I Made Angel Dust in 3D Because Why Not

And that concludes the 3D Angel Dust character rig creation process. And now that I have this boy all set up, it's time to bring him in. Angel? Hey Angel. Can you see him okay? He's a little tall. I don't think this library was designed with tall, 4-armed demons in mind. Oh dear. Can you talk? Do you want to say anything to the audience?
Remember, don't do school and stay in drugs.
Of course you'd say that. Alright, Angel, I think you've served your purpose tonight. Go ahead and leave. Just careful not to hit your head. The door's kinda low. Will you be okay? Do I need to call an Uber? Well, I guess he doesn't need that. He can just portal back to hell. Wait, he's not even the original Angel Dust. I made him after the cartoon already came out, and how is he sentient? And he stole my voice, too. He just sounds like me doing a bad impression. Oh my god, I don't want to think about the implications of this anymore. I think it's time to go back to the time-lapse. Anyway, yeah, so I had to pick a shot to recreate in 3D, and...
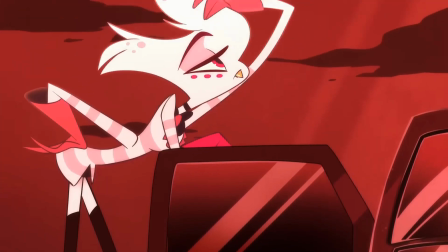554s
Can you cut to the thing? I ended up going with the introduction scene where he's talking to one of his lucky customers through the car window.
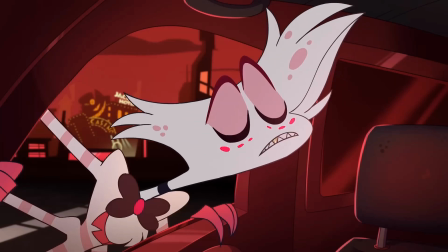560s It was a quick cash grab. You got it?
It's simple, it cuts off most of the body, and I get to animate Angel doing finger guns with 4 hands, so that was fun.
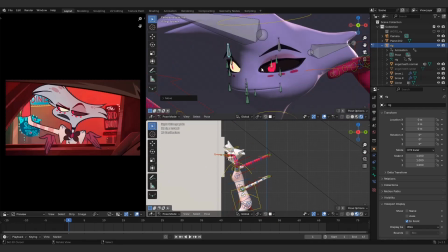568s
This shot was mostly meant as a test to see how the model was working, and to try and find an animation style I liked.
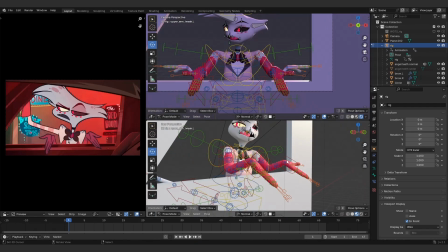574s
The plan was to do a more complex shot later, so I didn't want to stress about this first attempt too much.
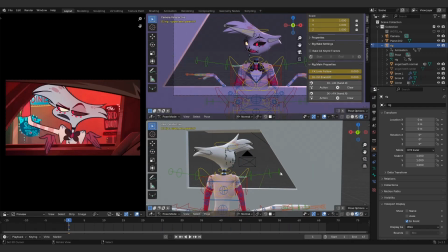579s
I threw down a simple shape for the window, nothing too fancy, just a flat plane with the hole in it, and I started doing the basic poses of the shot so I could animate the details later.
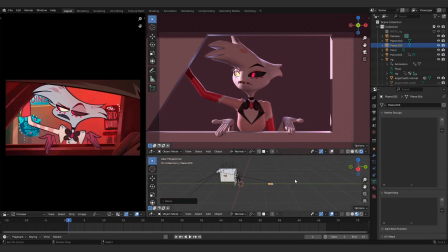588s
I ended up adding a bit of extra set dressing to make it look more like the original, just so I could get the full feel of the scene.
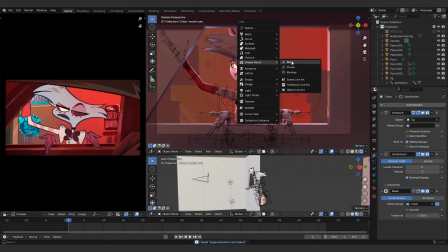594s
I even added some lights with a negative brightness value to add some shadows to the inside of the car.
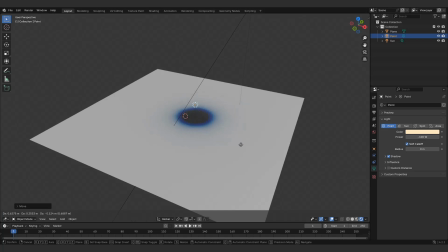598s
Yes, you can add negative lights. It's a bit of a Blender secret.
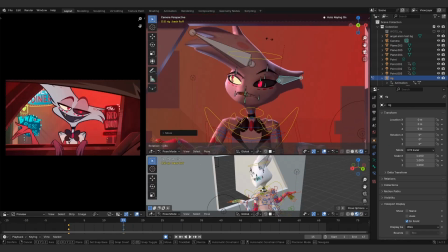602s
Overall, I ended up polishing this more than I ever planned to originally because of how much I got into the rhythm of working on the scene.
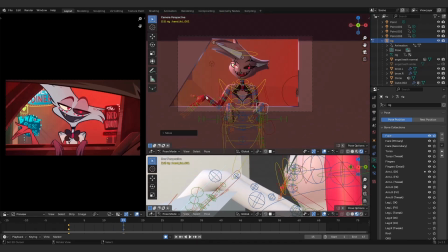608s
I think the hardest part was honestly getting myself to start more than anything else. Plus, it's fun to work on character expressions, so I might as well try to make them as good as I can.
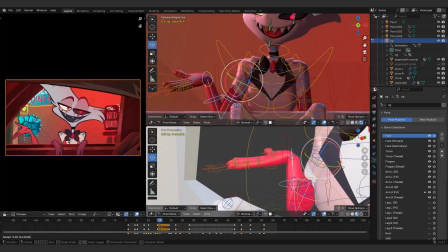616s
At first, I couldn't decide whether I wanted to do the animating on twos method and have a stop motion or traditional sort of effect,
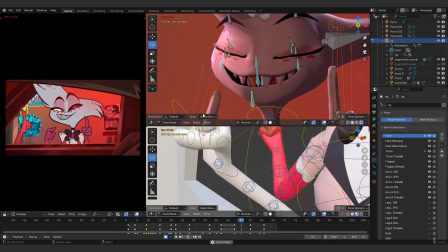622s
or if I wanted to just do it normally with Bezier interpolation, which is the default.
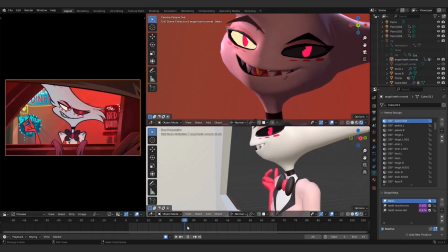626s
I ended up going with the normal smooth option, mostly because I knew I could always try the cool stylized effect on the next shot, so this was a way for me to get a better idea of different methods I could use.
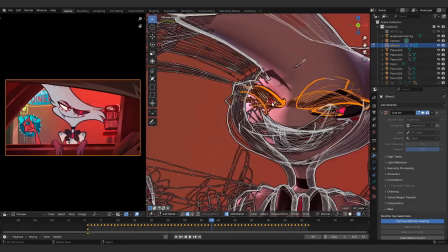635s
I also added a grease pencil object with the line art modifier, and I put all of Angel's objects in a collection so I could reference it, along with the grease pencil layer and material,
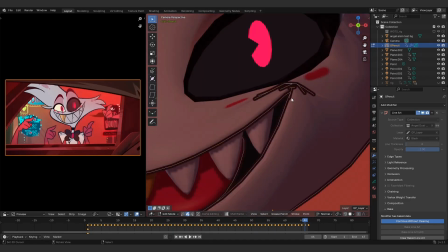643s
and I was able to give him some line art.
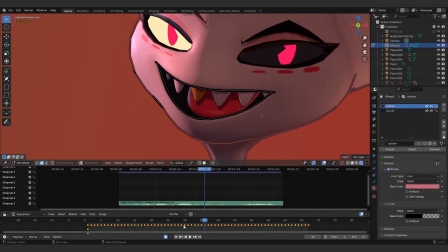644s
I baked it to keyframe so I could adjust it manually and ended up, again, going quite a bit beyond my original intentions because, well, I could just see the results so clearly.
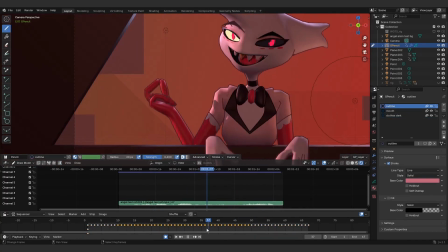653s
All I had to do was some extra polishing and I could end up with something I was proud of. And, well, you can see for yourself.
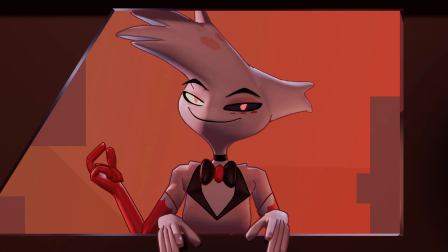659s It was a quick cash grab. You got it?
I like how this turned out.
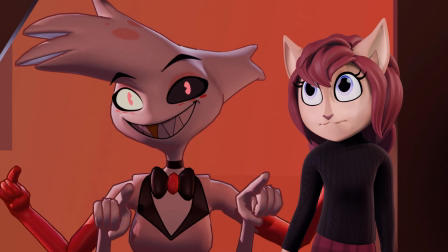663s
I don't think the shoulders of his suit are in the right place and his fluff could be a bit sharper, but overall, pretty good for a first try. Also, I'm glad he left. Having a demon in the library probably wasn't the best idea. At first I thought it looked a bit too smooth to really seem like 2D, but then I realized that it's never going to look like full 2D if it was made in 3D. Both mediums are fundamentally different after all. So coming to that conclusion gave me the freedom to just try different things and see what worked.
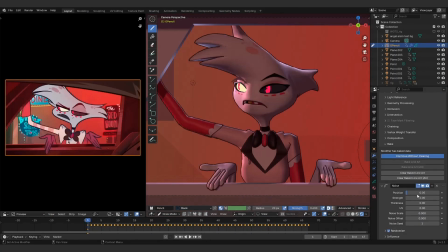686s
Also, I like how grease pencil works in Blender, and how you can tweak it and add different colors and stuff.
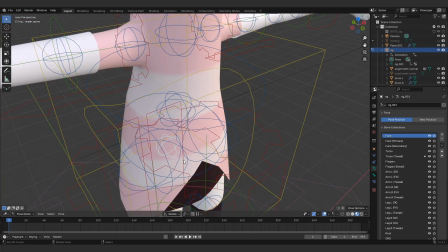691s
However, I don't really like having to find what control I'm looking for in a massive mess of bones, especially with Angel's 4 arms.
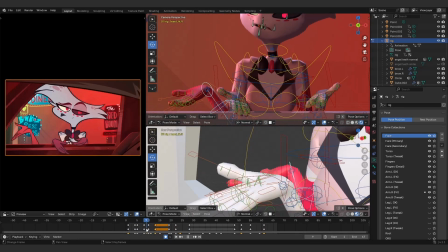698s
But I didn't really feel like disabling layers that much. I'm kind of impulsive that way, at least when I'm doing a how much can I do in like only a few days sort of challenge.
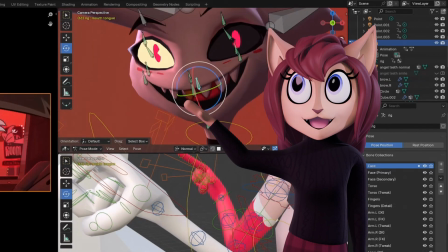705s
Though I guess the real reason comes down to my brain just firing off randomly. I can't predict everything I'll do. But with all that being said, there's one more shot I'd like to try to animate. And oh boy is it a bit of a doozy.
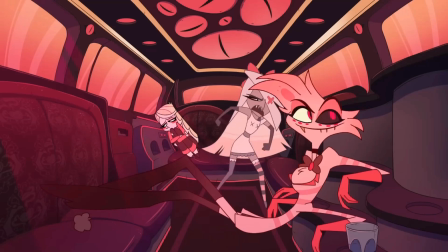716s Don't get your taco in a twist, baby. Was that you trying to be sexist or racist?
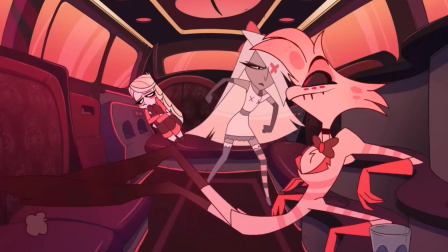721s Whatever pisses you off more.
Oh yeah, full body, turning around, opening a compartment, hands moving all over the place.
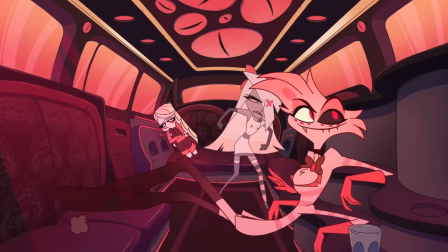727s
There's a lot to unpack with this shot. Well, might as well just throw myself into it and see if I can make it out the other end.
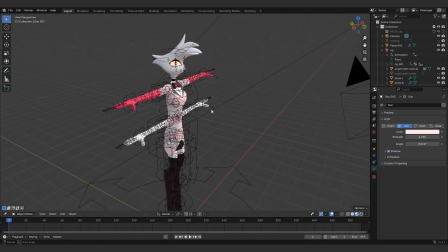733s
But before I got started, I wanted to make some tweaks to the model.
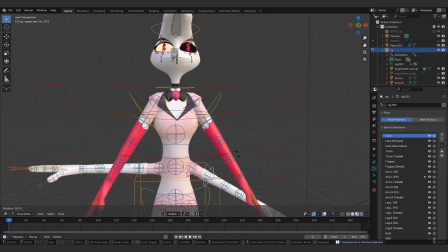736s
I ended up generating a new rig to fix the shoulders, and made sure everything rotated at the correct point, making his bow tie one object so that it wouldn't break apart when I tried to move the arms.